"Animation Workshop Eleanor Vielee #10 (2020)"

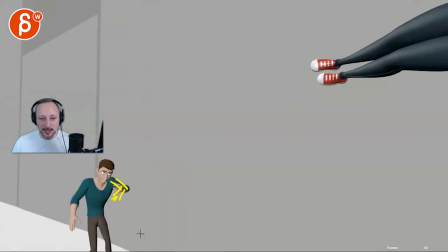4:10 and that so it's a bit more of this i
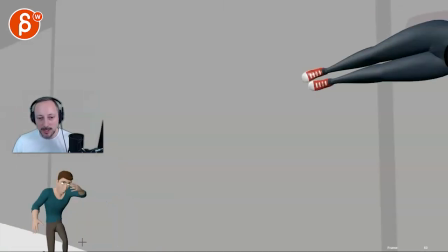4:16 don't i don't know if that's again it's not a shock killer but i think it could be worth an exploration
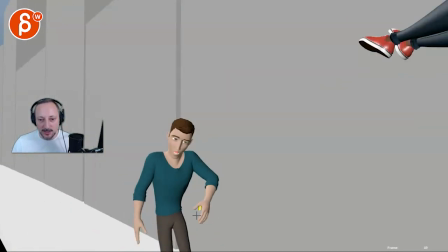4:22 totally up to you don't think i would do is on this these feel a bit too nice nicely posed i think at this
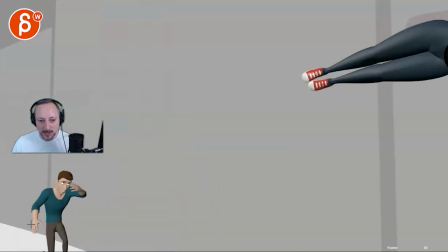4:27 point he would be already kind of like whoa and fingers spread out a bit especially towards the end i would kind of work on this these are not the right fingers though my awesome drawings but kind of bring these out a bit more where you have some of those fingers a bit more
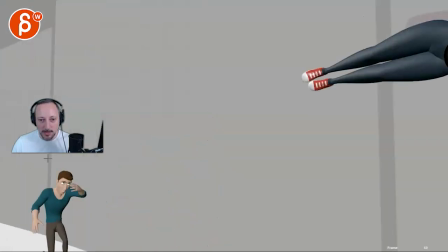4:42 curled and stuff like that on him then on her
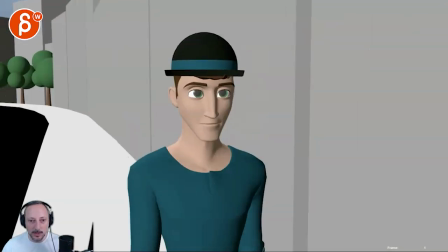4:50 that's pretty cool
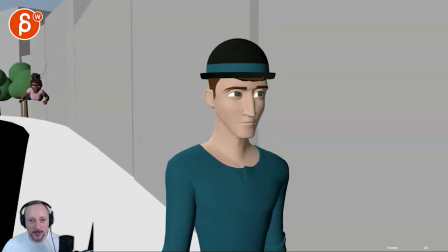4:56 i think again to avoid that 2d card feel although i do see a change in the legs i think what we can do let me bring this a bit lower
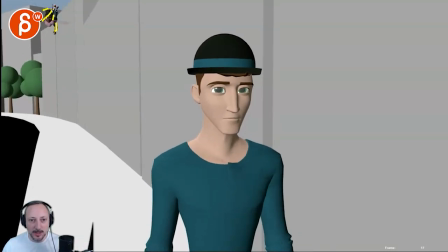5:03 so we see the frame as she comes in you know those arms and like that whole shape feels fairly similar to here so
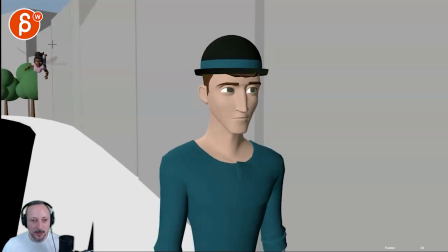5:11 what you could do is what is she doing she's doing is okay so what
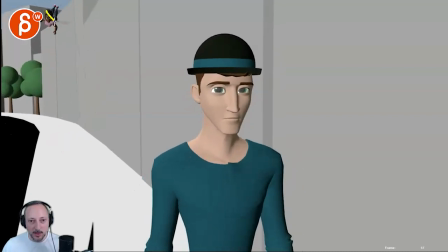5:16 if she's slightly more turn like that but the chest a bit lower head a bit lower and either like arms behind her so that when she
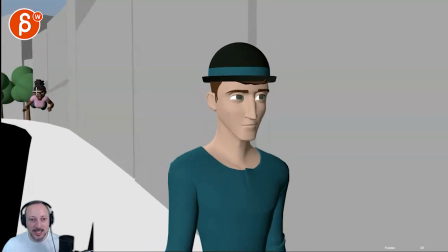5:26 comes to this she gets into this because head is down and the
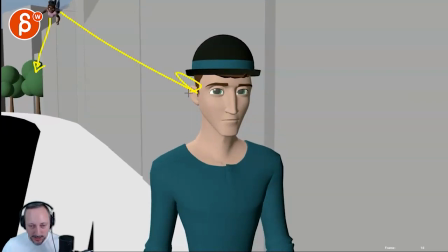5:30 head starts to go up i mean it's not like she has to look at the ground i know she's looking at the targets but imagine it's just a bit flatter her chest and her head where you might just see the eyes like this and from here to here she gets into the pose
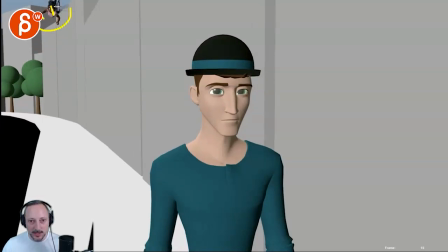5:45 a so there's a bit of a and again she'll be slightly more angled sideways I know she comes down here when we could come from here
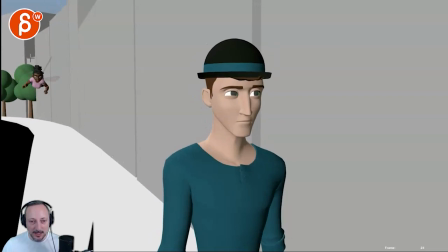5:53 I'm just looking at a bigger contrast from this just feels a bit flat so imagine slightly more angled maybe just to come a bit more from the right chest and head a bit lower so that you have a change arms come forward head goes up there's a bit more of a whoa let me get ready here
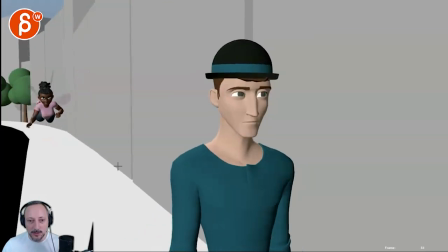6:09 because here it's nice you have that with the hands that's cool here let me watch this again I think all I would do
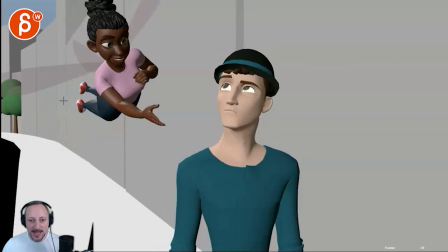6:18 is wait a bit with that hands the hand is a bit soft as it goes forward
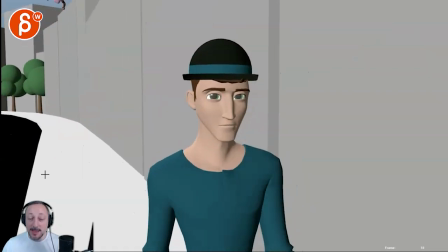6:23 you know it makes it very clear I'll give you that it's
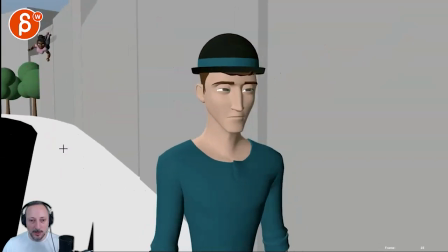6:27 a nice clear move but it feels a bit even in timing you know all I would do is go into your pose here and then
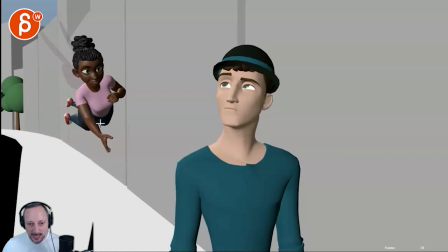6:36 hold this a tiny bit longer and I'm really talking about two three frames and then come forward into that really it's just like even like a two
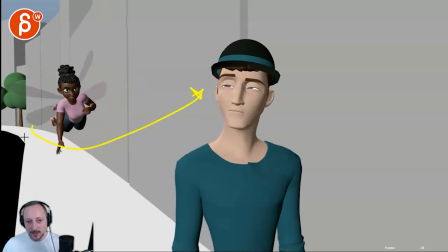6:44 frame thing just a slight texture so it doesn't feel like this is so even there's a slight pause around here and then because of that this
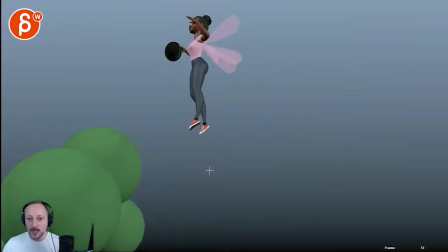6:53 will be ever so slightly faster this is great i like that we can see her
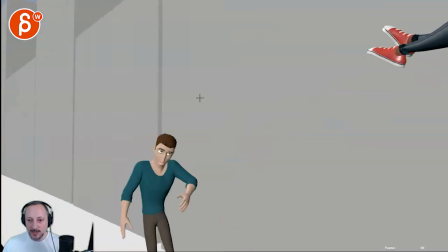6:57 i know you have your trees there let me see definitely very
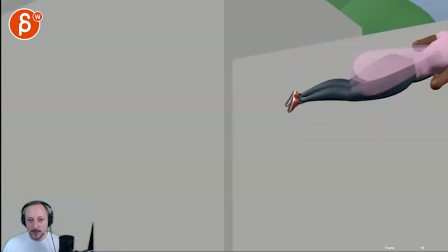7:03 smooth and since we're so close here i think you can afford to
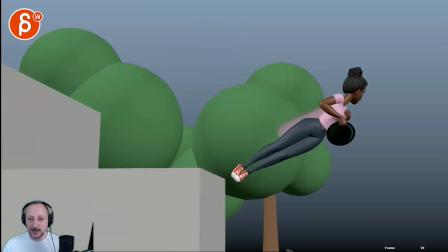7:09 overshoot with the camera come back a bit be slightly looser it's a bit
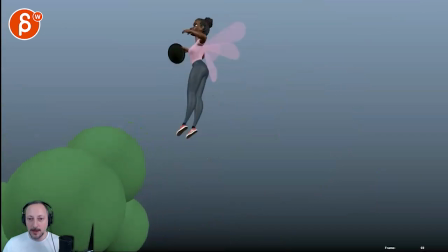7:15 bit harsh just a tad I think we can afford that because imagine you have your action save or like you know your theater crop not
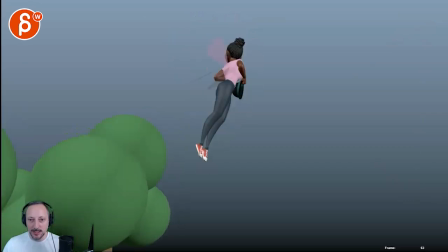7:25 that this will be projected on film but I think we can easily go up so
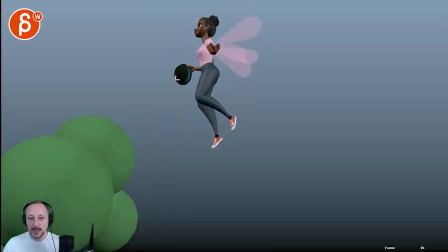7:30 that there's maybe this much room and then we can come back because the thing what happens now is that a we're very close and as she comes down we're really maintaining that gap here and what I would
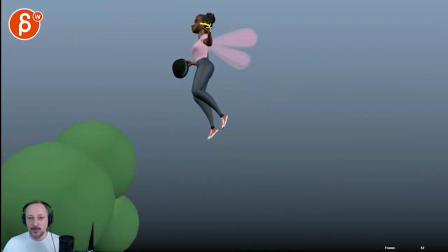7:44 do is side side will overshoot there and she could be framed maybe around here the head instead of here if you want to be on the slightly higher side but again nothing really forces you to not reframe properly then have her go
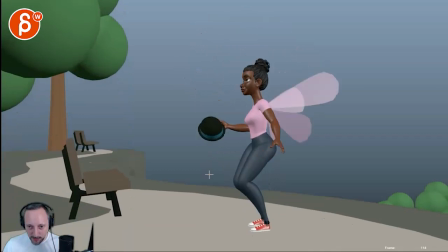8:01 down so that her feet get to here and then have the camera follow I think We're just a bit to here in sync.
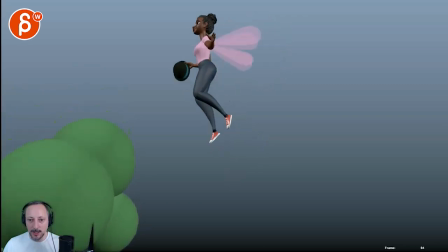8:09 You can see the camera in her bit to in sync
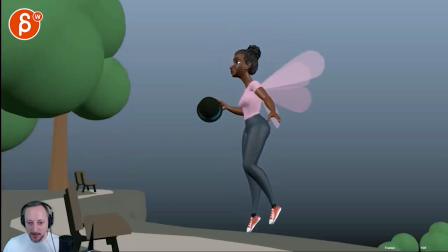8:13 It's okay to even break frame a tiny bit, and then a camera catches up by me here for that land
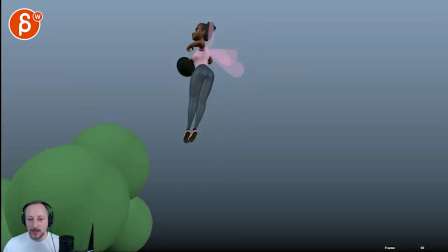8:22 And I think for that turn I think what could be cute She's definitely in control. I like that you have your hands and the arm go up It's just a bit of a bummer that we're covering the face so I will probably go
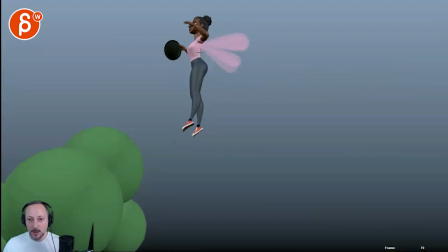8:36 and then she opens more into a lower hand pose into the arm out with even a slight slight more almost at us I don't mind
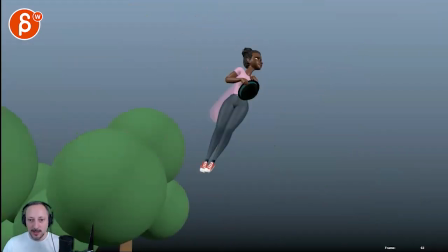8:49 this being nice and and snappy
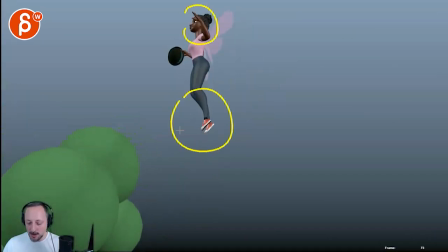8:54 there and I like that you still have softness in the arm and the leg I would just again I would probably out personally I don't like to cover faces because I do want to see at this point who's that what's her reaction and now a she looks
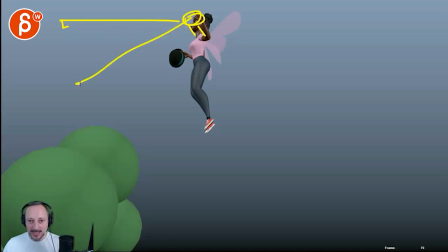9:08 this way I would even even if that's technically correct I would still cheat bring the head down so she looks at the guy was to us it's she's in the air he's not I would just visually reinforce that and personally I would bring that arm below and potentially on that turn so you're
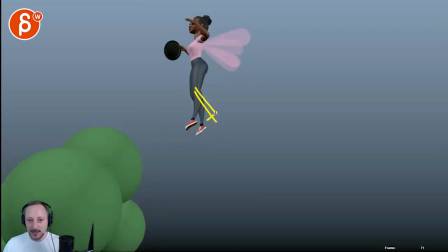9:25 like this and then that leg would already be here to that that I like already be here pop up up at that point a leg could even come into a stronger offset and that leg coming up is that overshoot so even though the body stops rest continue so you're a bit sooner into
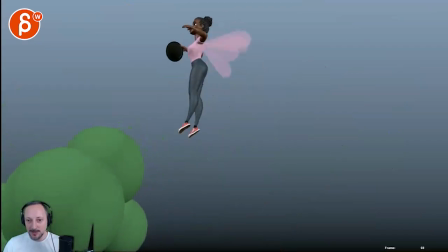9:43 this and I know you bring that up because of the drop that's nice but you can still have a bit of a down in the leg the leg can drop a bit again as she goes down
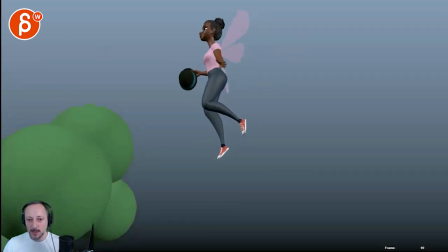9:51 and as she picks up speed the leg goes back up so that's not so stuck through
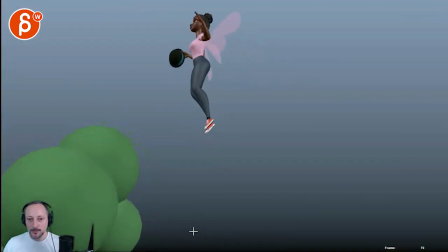9:57 here either i think this could all work and probably that arm feels a bit ik watch out how it goes down it's a bit straight there in its path but what i would do is that arm
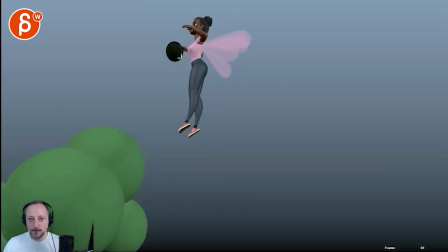10:12 lower with the hat so that you have more frames to come up to where you are
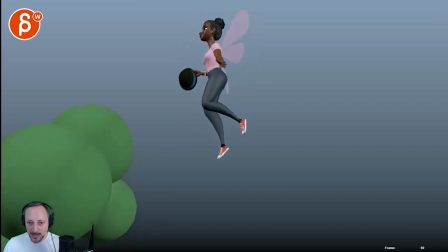10:17 now overshoot a bit and then come back into where you are what you have here by now whatever this is
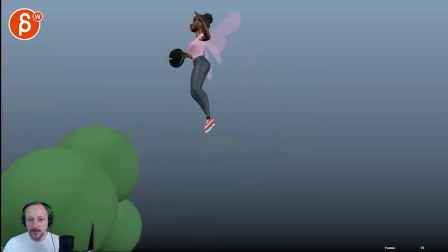10:25 50, 80, 90, 90, frame 90. Feels like that arm, that hat arm, is a bit fast to a stop.
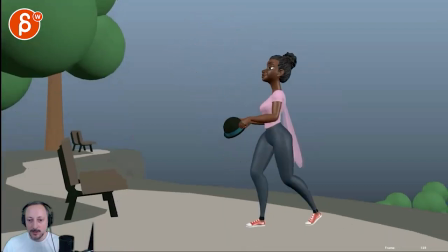10:34 And it comes down a bit, a bit IK-ish. The rest is cool. I like that incorporated the move backwards.
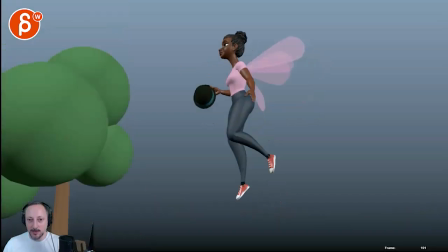10:42 And again, I would have that head. So that way the head can stabilize, right? From this to that.
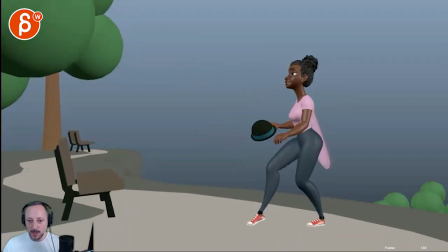10:51 I like your impact. works with the boom move back only
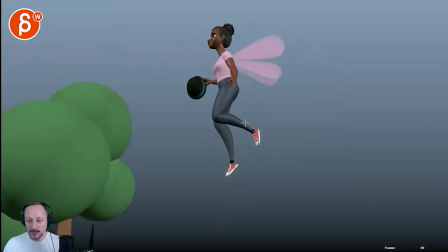10:59 thing I would say is that the root
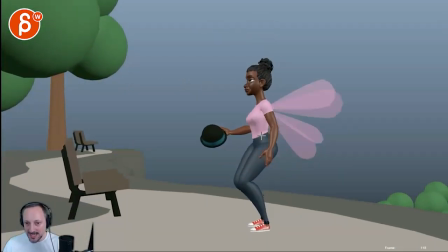11:01 goes down but kind of sticks not super super but instead of going this way kind of sticks it and suddenly whoa moves fast just a tad what right there and I know it's you want
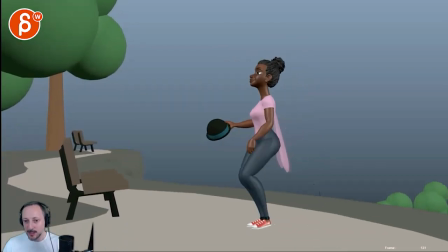11:17 to go backwards and then bring that leg back but it's somewhat also tied to that leg move. Root doesn't really go back, now it goes back. So I would just go fa-pong and already be slightly back and then not so quickly yet give that leg kind of a lead
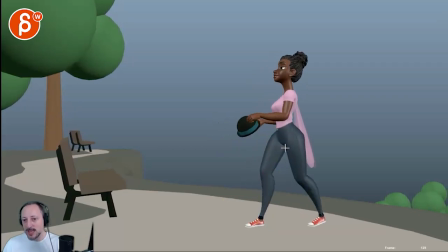11:36 so that this leg has time to push then the body goes back into what you have here.
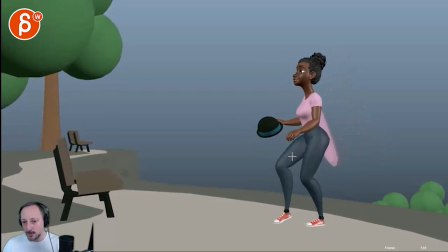11:42 Which is cool that's
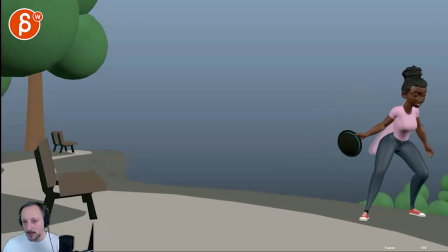11:45 so cool turns cool that's cute too the